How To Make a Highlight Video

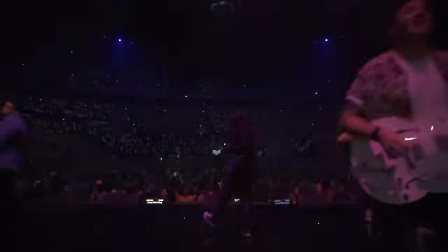How's it going guys Josh here aka Olufemi and today we're going to talk about how to produce shoot and edit an event highlight video before though
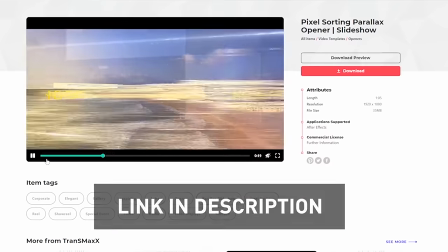I need to mention my channel sponsor Envato Elements if you can't spend a few thousand dollars on a VFX artist due to a project's budget restraint or
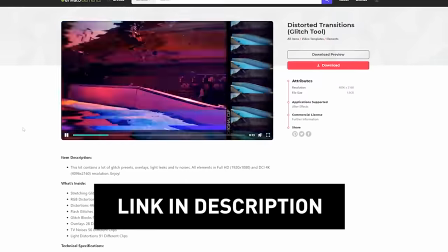time restraint pay $33 a month and you get over 400,000 effects packs transition packs and lower thirds packs from Envato Elements My bro Carl McAdam. How's it going Josh? It's going pretty good I finally have you on the channel because I'm here in Sydney. Glad to be on it. It's been incredible seeing you over the last four days Working on a highlights video
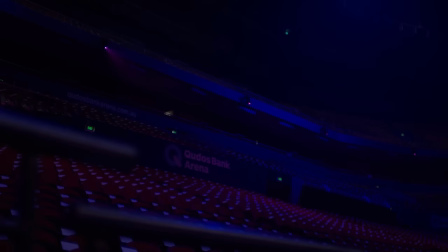Sometimes I wonder
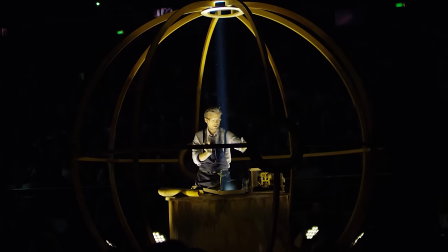Is there more? The watchmaker is at work To design the work of art in perfect
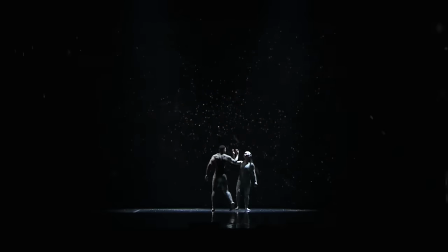balance within the body of his creation In his image there is more
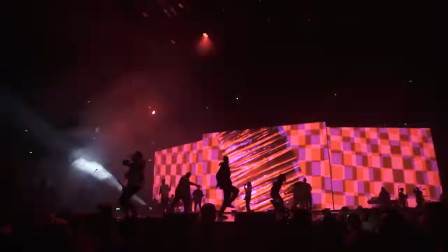if you're still living under the condemnation of bondage of sin look to Jesus look at the great please tell us what this highlights video covered and how you did it well this highlights video I did last week covered Hillsong
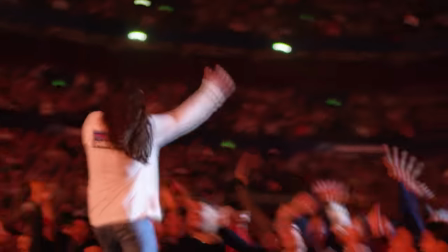Conference Sydney it's an annual event we get about 30,000 people packed in the Kudos Bank arena I think we brought it down to like six main pieces
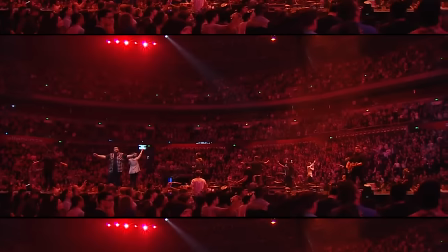of advice regarding all those people whether you're doing a highlight video for church or just about any event. Tip number one, be prepared. Make sure you have a clear vision of how you want your video to look.
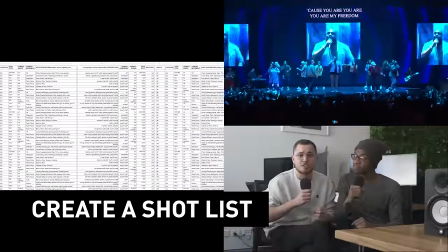That includes having a shot list so you know what you want to capture when you're there.
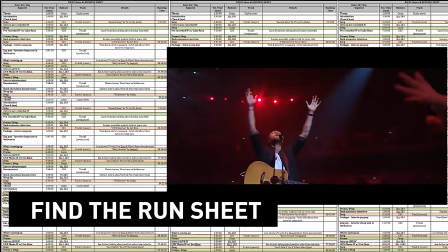Secondly, make sure you have a run sheet so you know when and where things are happening so you can get there and capture it to the best you can. And number three, make sure you have a music bed.
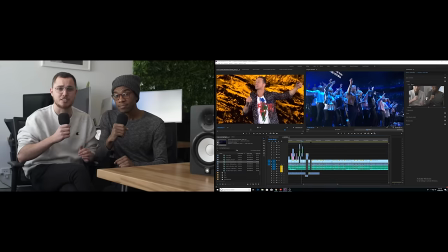That is a solid foundation so you can lay your clips on top. So yeah, regarding a music bed, I guess what I really like to do is I like to start off quite low, build anticipation,
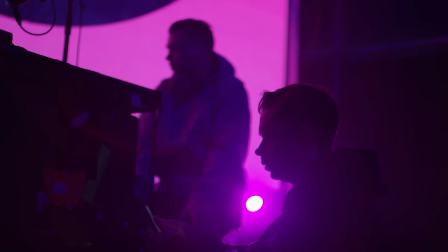build some mystery behind what the event is,
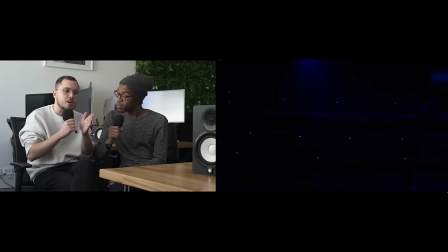not giving things away too much and gradually work up the music to a point where it's going to reach a real high
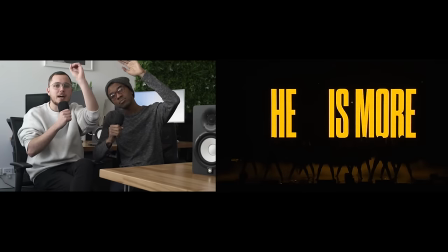moment and then just take people high up and just really feel the energy and the real exciting moments of
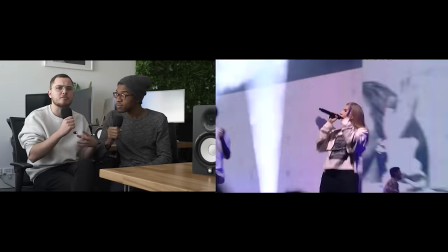the conference or whatever the event is and then after that really bring people down into a real nice spot,
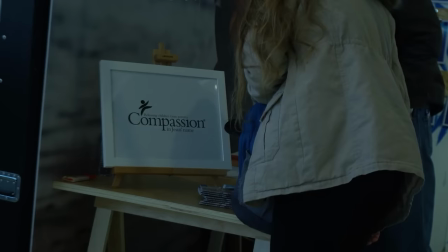a real emotional spot so you can get your points across like show the content the real hard content of what the conference or the event
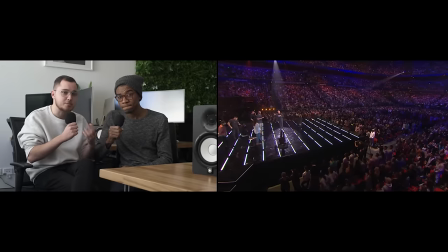is about and then heart to heart stuff yeah the heart to heart stuff like the real especially for the conferences that we do it's a lot of kind
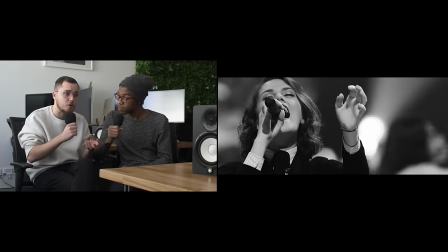of like what the speakers are talking about what the preachers are talking about what the theme of the conference is what the theme of the event is it's really getting that point across so
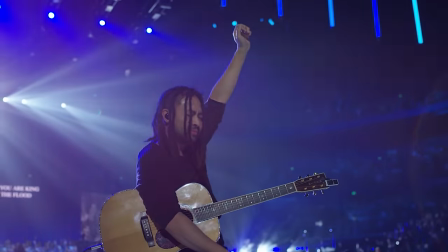people understand what the conference is it's not just full of really cool looking shots crazy stuff and it's interesting
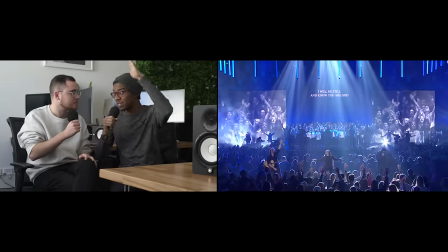which what i think is interesting is those highlight videos it's all just like craziness like just like high intensity stuff the whole way it almost like
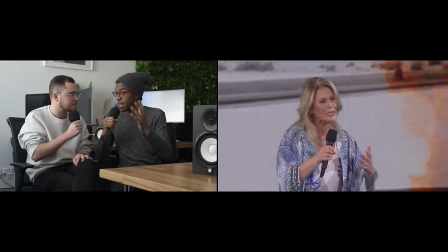limits the the uh the impact of those moments if you don't have the ebbs and flows yeah the the low moments gives uh emphasis to those high
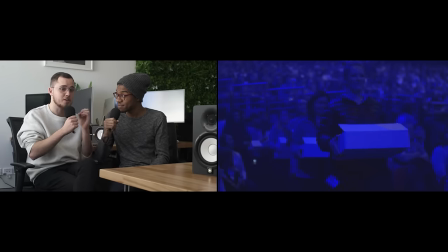moments oh absolutely it really kind of like really emphasizes the real fun parts which are great to show of course because it looks
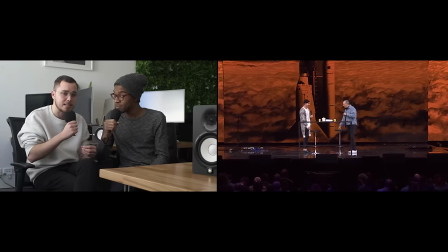really cool and that's what builds kind of like appeal and what's what people want to see but it's also like also you need to have those kind of moments where
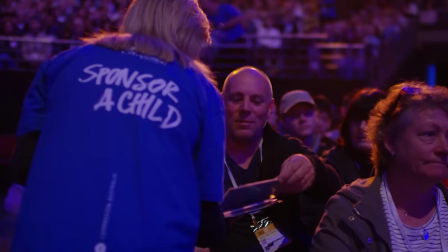people can really connect than really relate. It's storytelling. You can still tell a story in a highlights video. So I was sitting next to you for the last few days and I saw that you actually had a secondary editor. And what this person did was it basically kind of filtered out the clips that were coming in through the DPs, the shooters out in the auditorium.
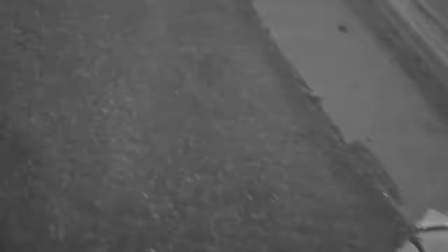So what the secondary editor did is they actually cut selects out out of these long clips that were being shot so that you had a smaller amount of footage to deal with when you're trying to pick which footage to use in the edit. And they actually created packages of select clips for you.
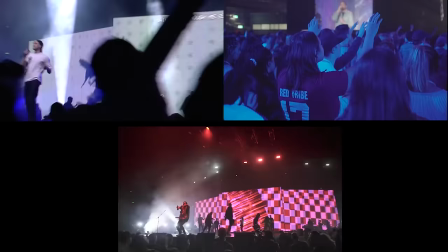So they created like a Young and Free album recording session package for when the Young and Free band was doing their recording night.
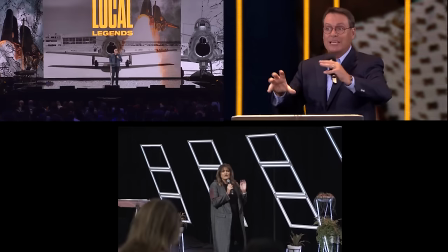They did specific preacher packages when a certain person came up to preach.